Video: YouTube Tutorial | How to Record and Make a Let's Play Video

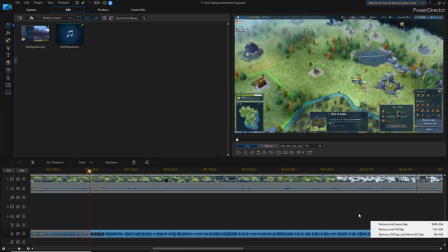That's absolutely fine. In my example, what I normally like to do, I'm going to delete this and leave the gap.
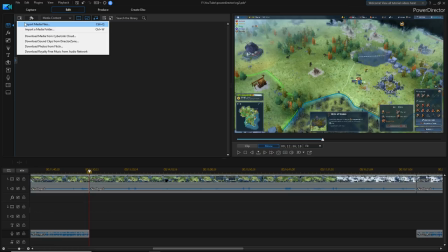I like to add in a bit of music. YouTube has an awesome selection of free music and sound effects, which is kind of cool.
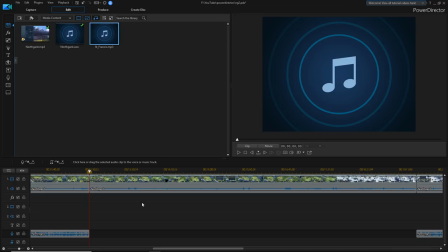So I'm going to import something I've already downloaded from YouTube. It's called St. Francis.
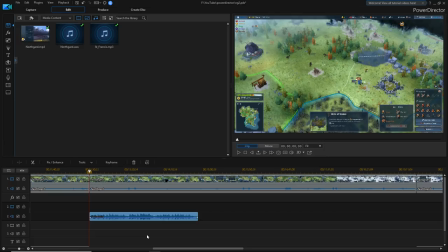It's just a song. And I'm going to import it and drop it down onto the second track. All right. So there's our music. Now, the other thing we want to do is speed up the actual clip itself.
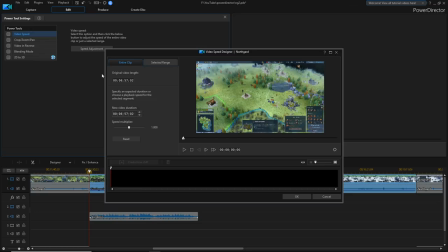So for PowerDirector, an example, we can do video speed. And let's say I want to speed this video up about 4 times.
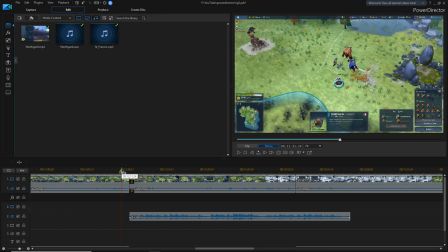There we go. 4 times speed multiplier. And you can see it shortened everything way down.
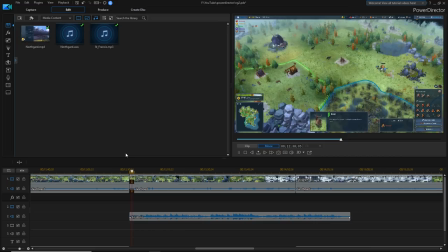So if we play this at the end, you'll see that it's kind of jarring here, though, when it changes.
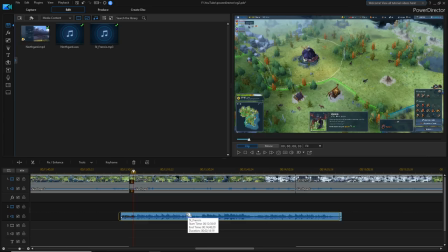Okay, so we want to make that a bit more smooth. So to do that, we're going to drag the music over both ends of where the clip terminates.
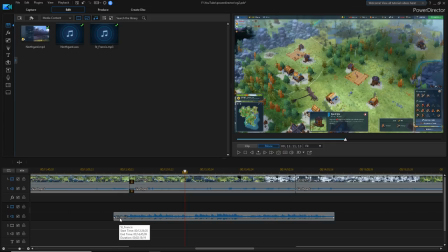You can my sped up clip. This is my sped up section. You can actually see how fast everything's going here, right? And what you can do, and again, this is particular to PowerDirector, but most video editors have this kind of a thing.
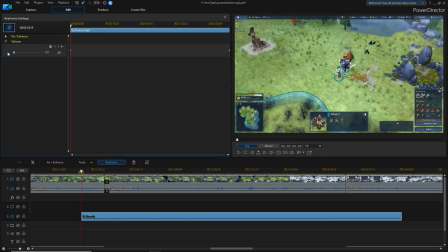This one's called keyframe. This is letting me specify certain settings at certain times.
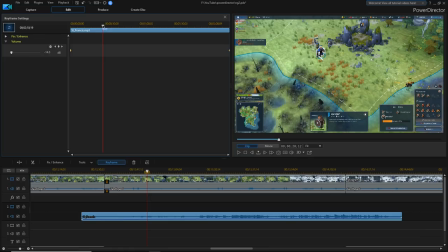So maybe let's say I can use my red bar for guidance.
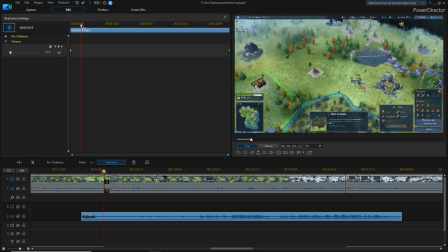So maybe right before we transition to that sped up part, it's quiet, but then it starts to get louder.
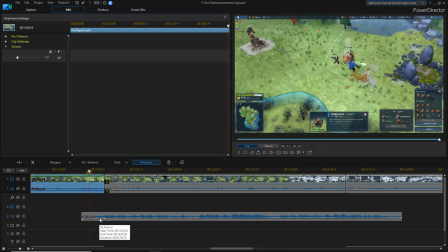So my music starts to cut in over my voice.
I really don't want you fighting the bear, home slice.
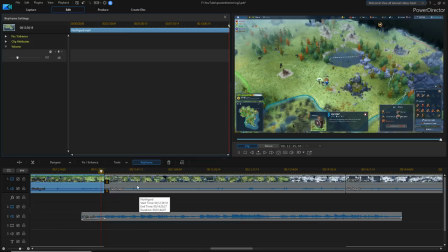Oh, for goodness sake.
Right, you can hear the music kind of picking up. And then it's up to its normal volume.
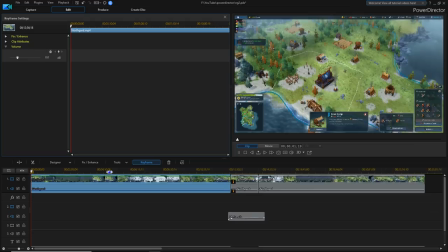So that's something that just makes those transitions a little bit smoother.
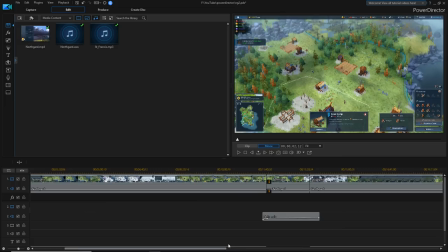Now we can also do the same thing on the other end of that, which is to make the sound kind of fade away.
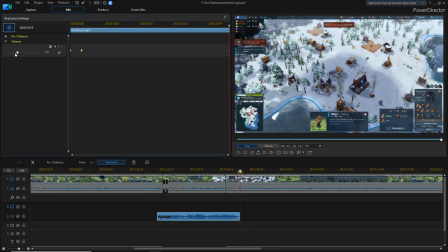So it's not a jarring halt. So I can go back to my keyframe, go all the way to the end of the video,
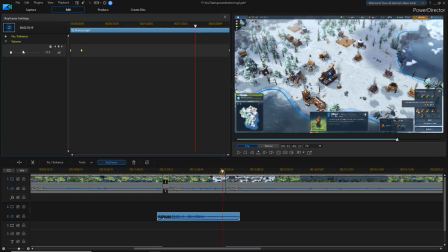say that, hey, I want this end to be really quiet. And I want it to start getting quiet a little bit before I come back and start doing my voiceover.
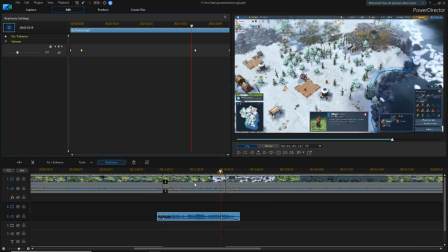So we'll put this at 0. And now we've got a natural fade out. By the way, you're also hearing game sounds.
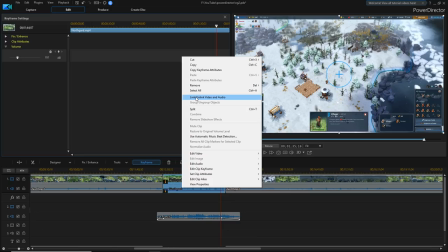So what I sometimes do, depending on the game, depending on what I'm doing, I'll mute the... I think I have to unlink this.
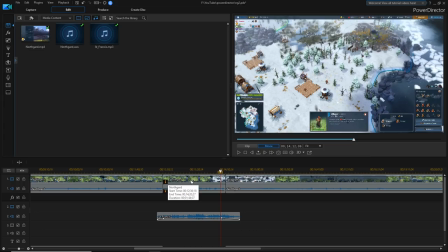Unlink video and audio. Because when GeForce Experience records your gameplay, it's recording both the video track and the audio track to combine into one file.
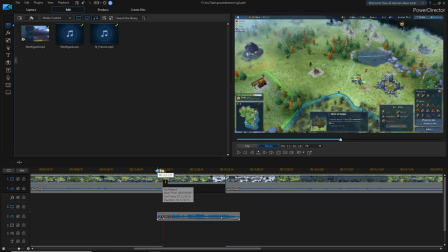So for some reason, I can't mute this, but I'm going to go ahead and just delete it. That's the gameplay sound area, okay?
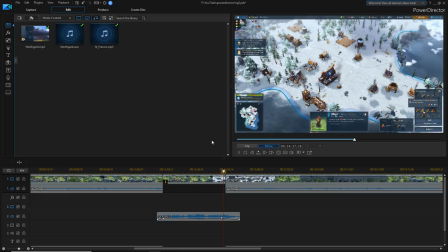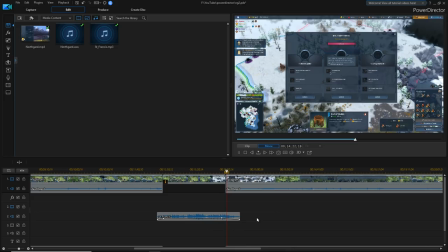And you can start to hear the fade off right as you start picking back up in your voiceover. So you can mess with those settings, but it really leads to some really cool transitions.
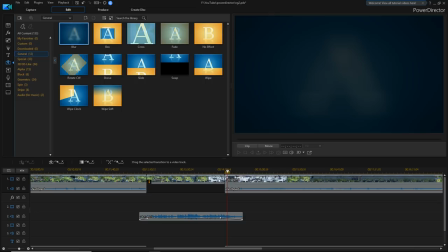Maybe if you come back and it's at a different scene than what was at the last bit of the sped up section, you can also add yourself a bit of a fade in effect or fade out effect. So it just gives it, again, a little bit more of that professional polish.
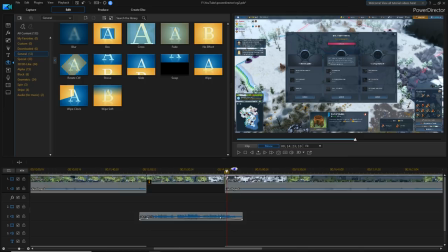And it takes like 3 seconds. It's all built in. It's tons of great tools are built into most of these editors. All right, so that's pretty much it. I wanted to give you a quick, like, this is how I edit a video personally. It's a pretty easy way to deal with making your own videos, making your own YouTube creations.
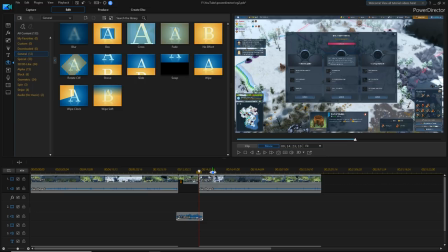Again, if you haven't started, if you have no idea what to do, I do hope this is an okay starting point for you to be able to just experiment, go from there, and there's tons of resources. I'm going to try to put a couple of links down below that are going to be great tutorials for both Reaper and PowerDirector.
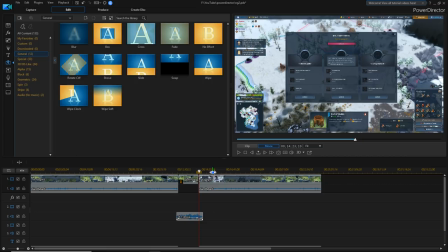Again, I understand that not everyone has the money to grab PowerDirector. There's some free options out there. It really depends on what you want, like how dedicated, how much do you want to do this, you're recording on YouTube.
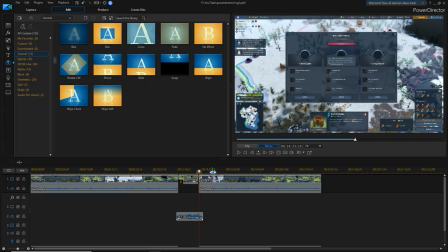Do you want to invest $60 now to have some high quality content, or do you want to just deal with the watermark and, you know, try to fix it later on? It's up to you. It's everything. There's no right way to do anything.